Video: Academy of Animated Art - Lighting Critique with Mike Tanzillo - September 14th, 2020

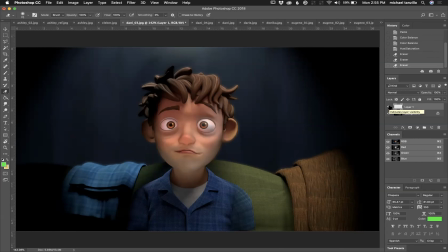to saturate that just a touch and if you have a crypto mat there pull it pull it out using that I think that'll help or just like going
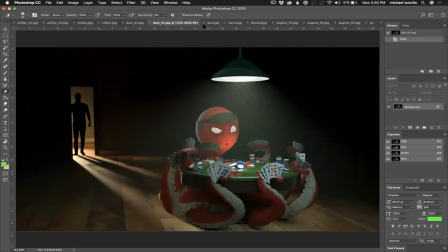to the shader and just take that down just a little bit but good stuff there again love this setup uh love where this is heading i like i really like the the cool versus warm that you've done um i think we can go out of focus on this background
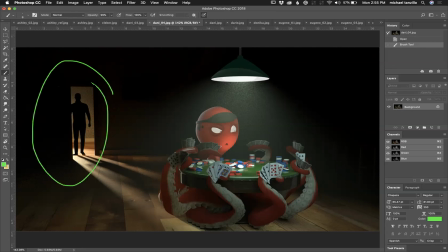i also think well two things one i think we go out of focus back here two i'm wondering if it would benefit us to pivot the camera around this way a little bit so it's more like like we basically that this distance gap here might be more dynamic if they were closer together.
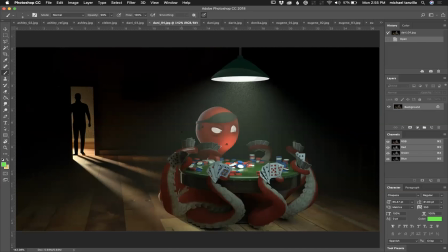So by shifting the camera over the right, you're able to kind of like fix that parallax a little bit. In terms of the lighting on the character, there's a light shining down here, bouncing up on him, warm light coming in here.
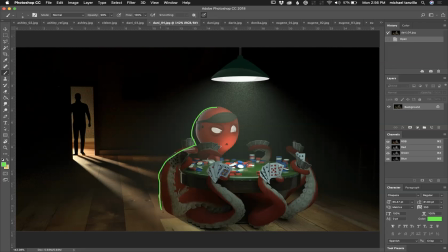I want to feel more warm light around here, both on the tentacles and on his head. And I want to make sure that the light is blocked here so that like the stuff underneath here is in shadow. That'll create more shaping on these tentacles coming up this way. And I think that will help out a lot.
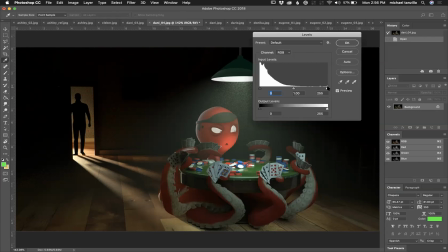I'm wondering, I
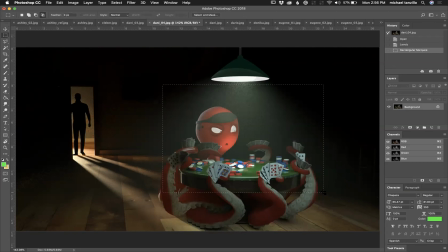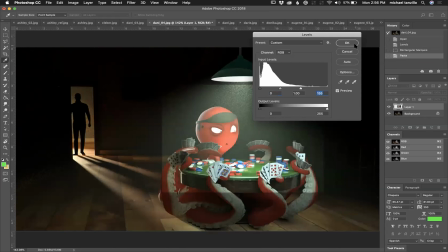want to push up the brightness on the table as a whole. I think you can push that light value further.
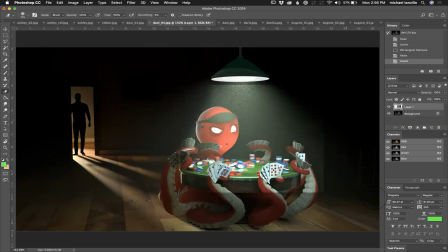make it a little more dramatic and um and then uh yeah a little more glow up there just like a little bit more intensity on that light shining
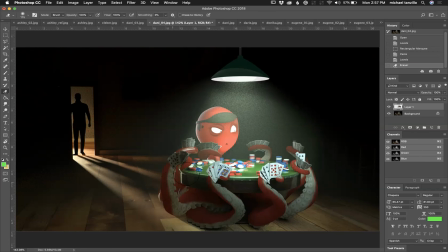down there because you really want that to be brighter than what's back here uh so shifting that around and then throwing that out of focus um yeah i think i think that'll be a good next step for you the volumetric light uh it's a little hazy right now.
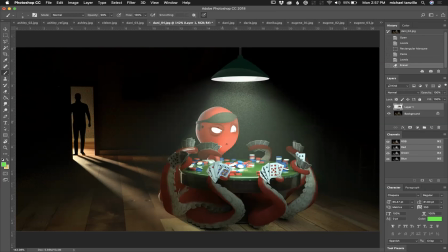I would almost maybe isolate it just like so the the haze kind of stops a little higher so that it's just kind of murking up this whole situation down here. So maybe just keep it up there and that'll be good. Clever, great stuff.
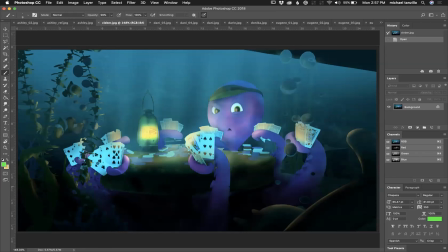Continuing along well with this setup. I would actually consider making this a warmer tone than greener just because you can again you can make this whole area pop in here with the warmer tones and then with the background
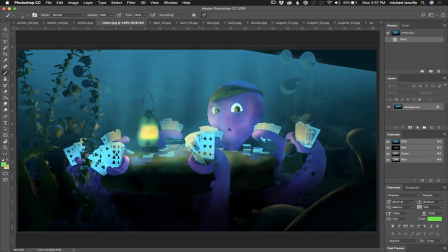yeah it's pretty good i was thinking it might be too flat back there or like planning but i think that'll actually work because otherwise it would just be too busy
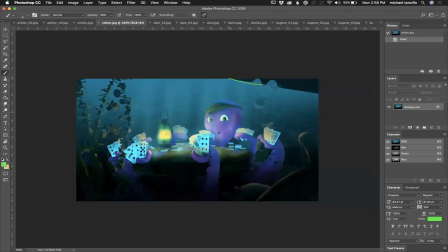you've got a lot of leading line stuff that's kind of like this going back here with the light like i'm wondering if we should be cognizant of that and figuring out a way instead of sending all this energy out this way to actually kind of center it in um maybe it'd be a
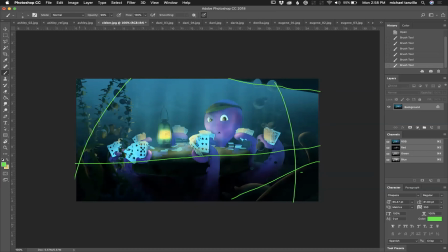matter of just darkening a little bit there and then darkening a little bit here to kind of focus the area in the middle there but
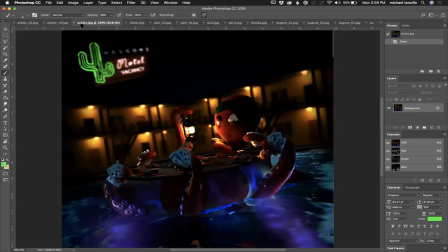really good stuff uh and last up we have ashley actually we've got two submissions here.
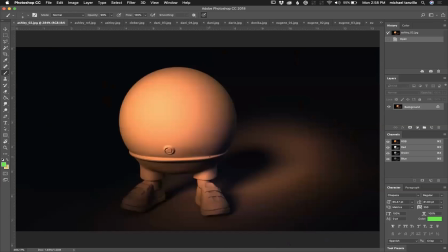So I'll take this one first. Really pretty. The light here is feeling a little bit on the pink side.
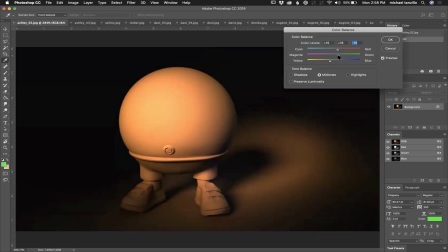It'd be good to go a little bit more orangey and less pink.
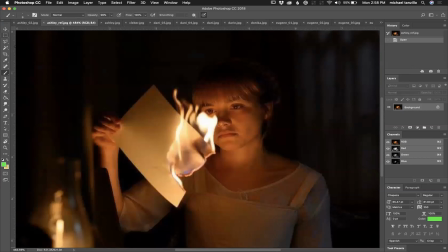And then additionally with this, what's happening is the light is kind of shining upward at her. And I think that that would... I think you should go with that a little bit more because your shaping is good.
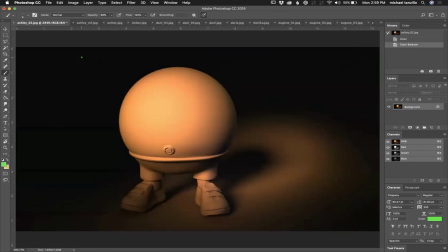It's really, really strong, but this feels like it's coming top down.
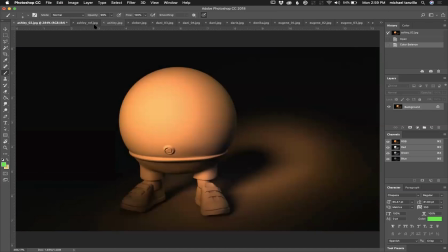Give it a try of coming up more upward at her, because this is just like the mood of this scene.
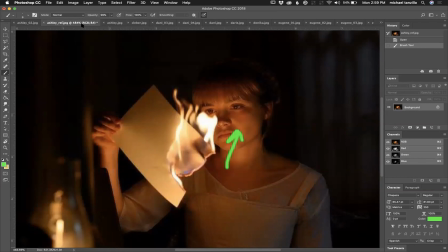Yeah, just give that a try.
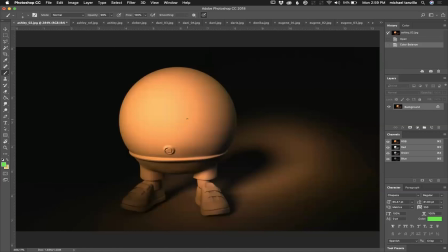But I think, I mean, like, but overall, your basic shaping, all that stuff is coming along well. It's a little bit frontal. I would like to see a little bit more fall off from left to right across this, but the structure is there.
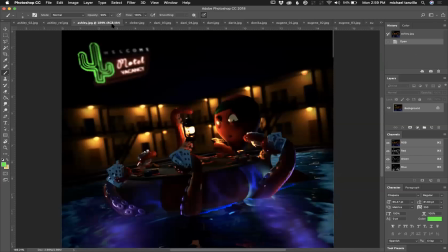For this one, um, we are coming together well. So I just think there needs to be a lot more light on the, like on the octopus, uh, herself or himself.
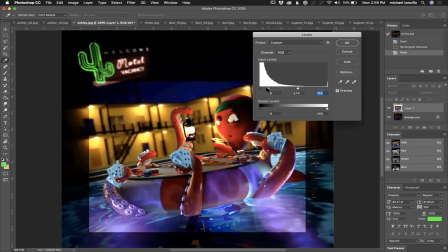Um, I think that because this is real crude, but I may have lost audio here. Let me check this real quick.
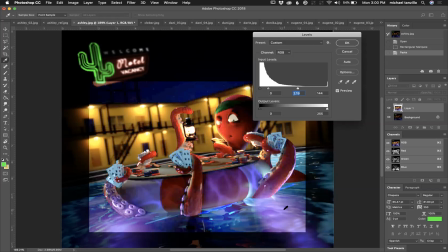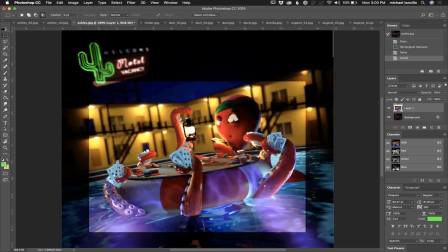Okay. Hopefully you guys can still hear me. Um, so I would just increase this and make this brighter overall that's actually yes just just taking this down in the background here like really
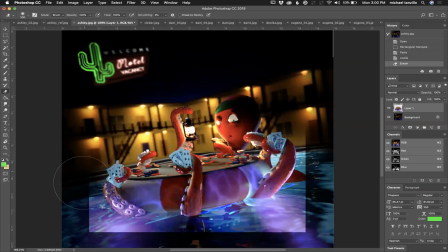kind of feeling the glow of this up around the octopus and just like like I think you just push it stronger because right now it's
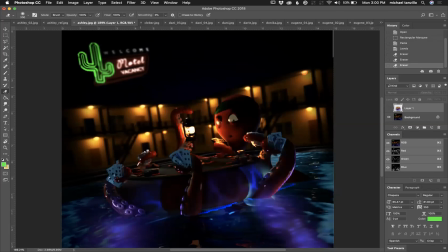just his darkness is blending in with with the backgrounds darkness and I want to
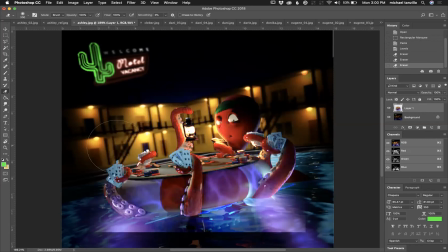isolate what's happening here in the foreground with just like this this fun like make it almost like a um uh like a like a dance club blue magenta light just kind of bouncing up because you and then just eliminating some of the like this
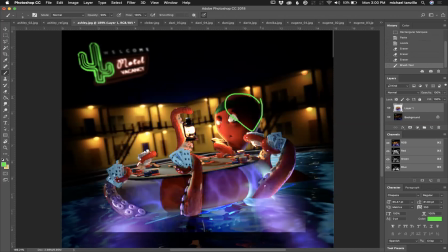is a big dark shape in here just kind of eliminating that and hitting up some of the rims and stuff would be really really great um so yeah so i think i think that's i think that's where we are right now i think i got everyone's questions but like i said if you have anything else just make sure you throw it
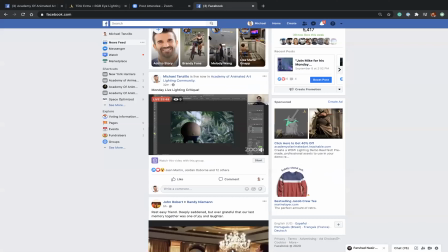um uh you know throw it in the let's see in the in the questions in the comments down below uh i will
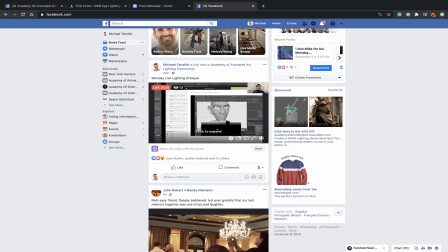take a look and like i said there's a bunch of submissions say if i missed anyone please let me know uh you guys are rad uh you're doing incredible work and
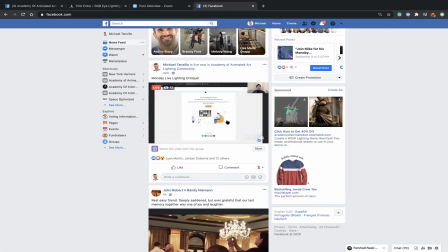it's inspiring and it's just fun to work with you each and every day jordan also asked me uh how much is too much to post just keep posting i love this stuff i i get this is why i like getting up in the morning I will go until my voice is shot. So, yeah, so we're all good there. So keep posted, and I will talk to you guys all very soon. All right, happy lighting, everybody.